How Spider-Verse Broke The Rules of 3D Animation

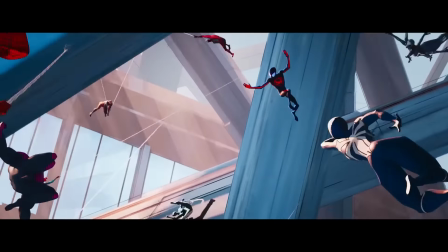3 ways that Spider-Verse broke the rules for 3D animation. First and foremost, you have to know the rules of animation in order to break them.
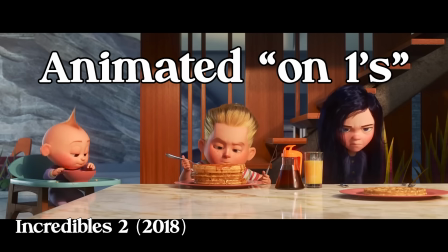Traditionally, 3D animation is animated on ones, which means you have a new pose every 1 frame.
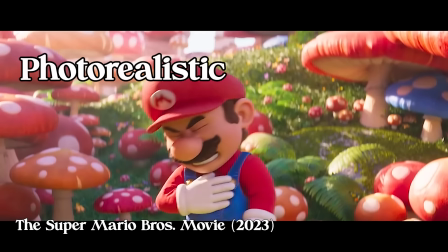For animation on ones, this gives a really photorealistic and natural look for the character's movements. In the first Spider-Verse movie, they utilize a technique called animating on 2s, which is a very popular technique from the 2D hand-drawn animation world.
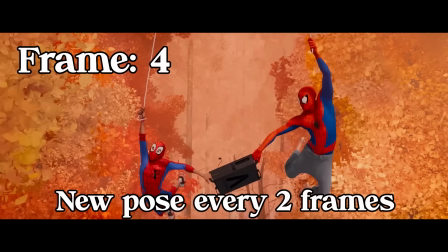In this technique, you have 1 pose every 2 frames. So this is where it gets really cool.
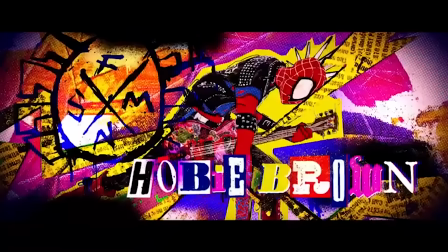Across the Spider-Verse introduces a character called Spider-Punk, who is a nonconformist anarchist character.
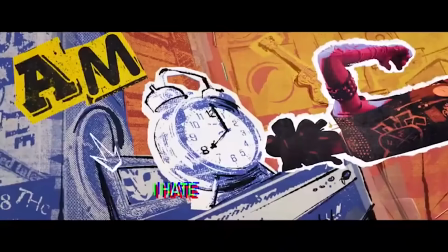The genius technique that they use is they're not animating the characters on 1s nor 2s, because that would conform to all the other characters in the movie. So instead, they're animating Spider-Punk on 3s, which means 1 pose every 3 frames. In fact, they had a whole list of rules for how they were supposed to animate Spider-Punk, including animating the guitar on 4s,
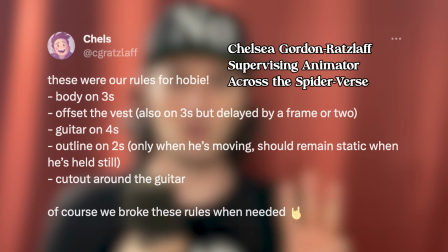animating the jacket on 3s but offset 1 frame, but at the same time, knowing that they could break these rules at any point, because it all leads back to the character being a nonconformist.
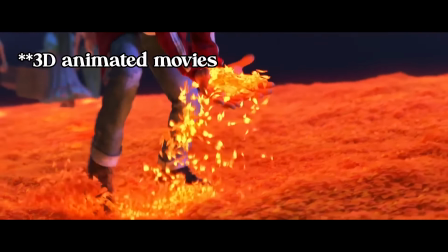Before these movies, you'd have a hard time finding animated movies that have inconsistent frame rates between the characters. If you think that's cool, I think you're gonna love these next 2 rules that Spider-Verse breaks, because ultimately, I think these are the ones that are gonna change 3D animation forever. One of the core concepts of animation is called Inbetweens. When you animate a character, a popular workflow is to pose out your character in their key poses first. This is where the term keyframes come from. The next step is to add additional frames that will guide the movement of the character's animation.
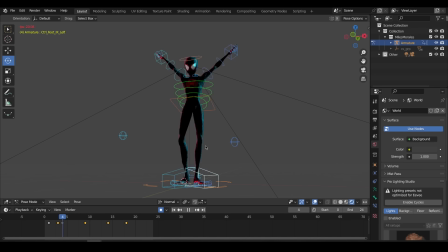These are usually called breakdowns. Finally, the brunt of the work is usually in the poses that are between the keyframes and the breakdowns, Inbetweens. In fact, a lot of traditional Disney animators only animated the keyframes and the breakdowns, and there would be an entire department separate for animating all of the in-betweens.
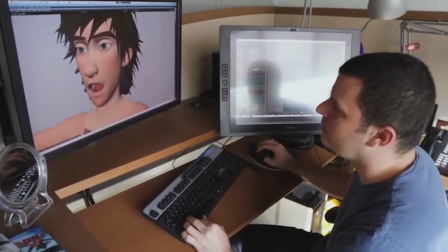Now that we have 3D animation, the in-betweens come a lot quicker because the computer is able to interpret this information for you.
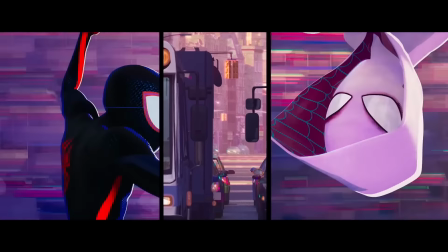All of this is important because when it comes to pushing the medium of animation into a new direction, as Pierre, the director of The Bad Guys, puts it, the animators have to fight the computer in order to get the movements and animation styles that they're looking for.
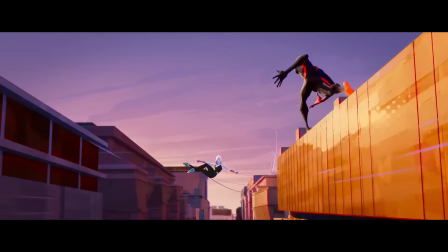This leads us to the second rule of animation that Spider-Verse breaks, which is choosing not to have in-between frames.
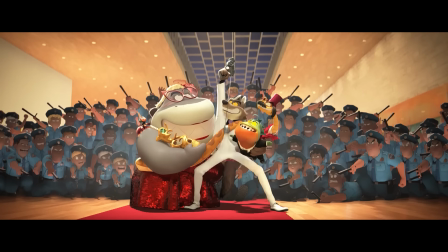We did this all the time when I worked on The Bad Guys. I would love to make a video talking about my time working on The Bad Guys, so if that's something that interests you, please leave a comment and tell me to do it. But let's get back to in-betweens. So how do in-betweens work in practice? If you have a character throwing a punch, usually you'll start with a pose where the character is winding back,
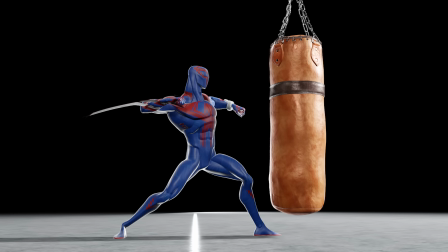a pose where the character is throwing the punch in midair, followed by a pose where the punch lands. These are usually 3 different frames. With Spider-Verse, the animators can choose not to have in-between frames, so you go directly from the anticipation pose right into the impact pose. This creates a harder impact on the punch, and you really feel when the character gets hit. To help the audience feel this impact without actually animating the in-between frames, the animators utilize a technique called smear frames.
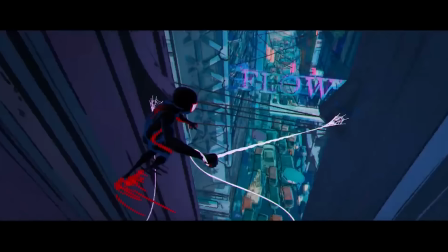These are usually additional drawings or limbs on top of existing poses that help the viewer lead their eye from one pose to the next without actually animating the in-between frame.
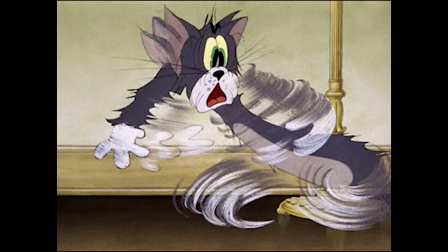Now, this is not a new technique that they invented. This is a technique that's been around in hand-drawn and 2D animation for quite some time.
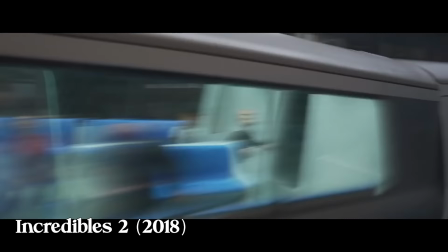Rarely was this technique ever used in 3D because for the longest time, photorealism was the preferred animation style. This leads us to the third rule that Spider-Verse broke for 3D animation, and I think this is the most important one: perfectionism.
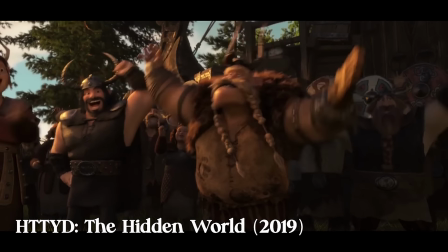Because of the nature of animated movies, everything that you see on screen is intentional and created by a team of artists to look a certain way.
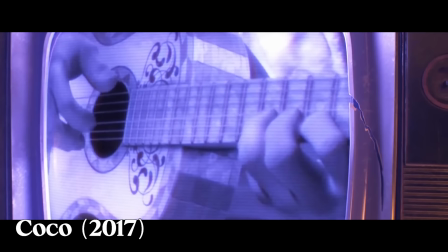In previous 3D animated films, the movements of the characters, texturing, surfacing, environments, all of this was modeled after how things look, feel, and move in the real world. Around the time that Spider-Verse came out, you were starting to see the photorealism trend reach its peak. Quite frankly, it became very easy for us to make things as they appear in real life. The Spider-Verse movies take inspiration from the original source of the story, the comic books. Now, while this is not a new piece of information, I think it is important to understand that at the time,
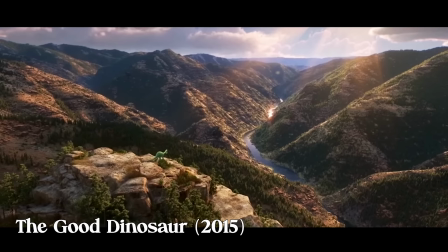no one was taking inspiration from anything other than real-world physics and movements, except really the Lego movie. Please tell me to make a video about the Lego movie. I will talk about it forever. The Lego movie walked so that Spider-Verse could fly.
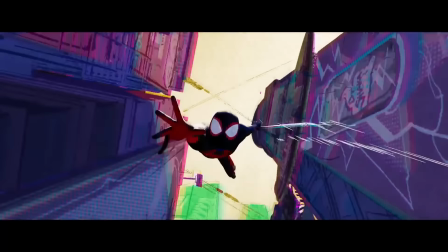To break the rules of perfectionism, the team intentionally created mistakes for the sake of stylization.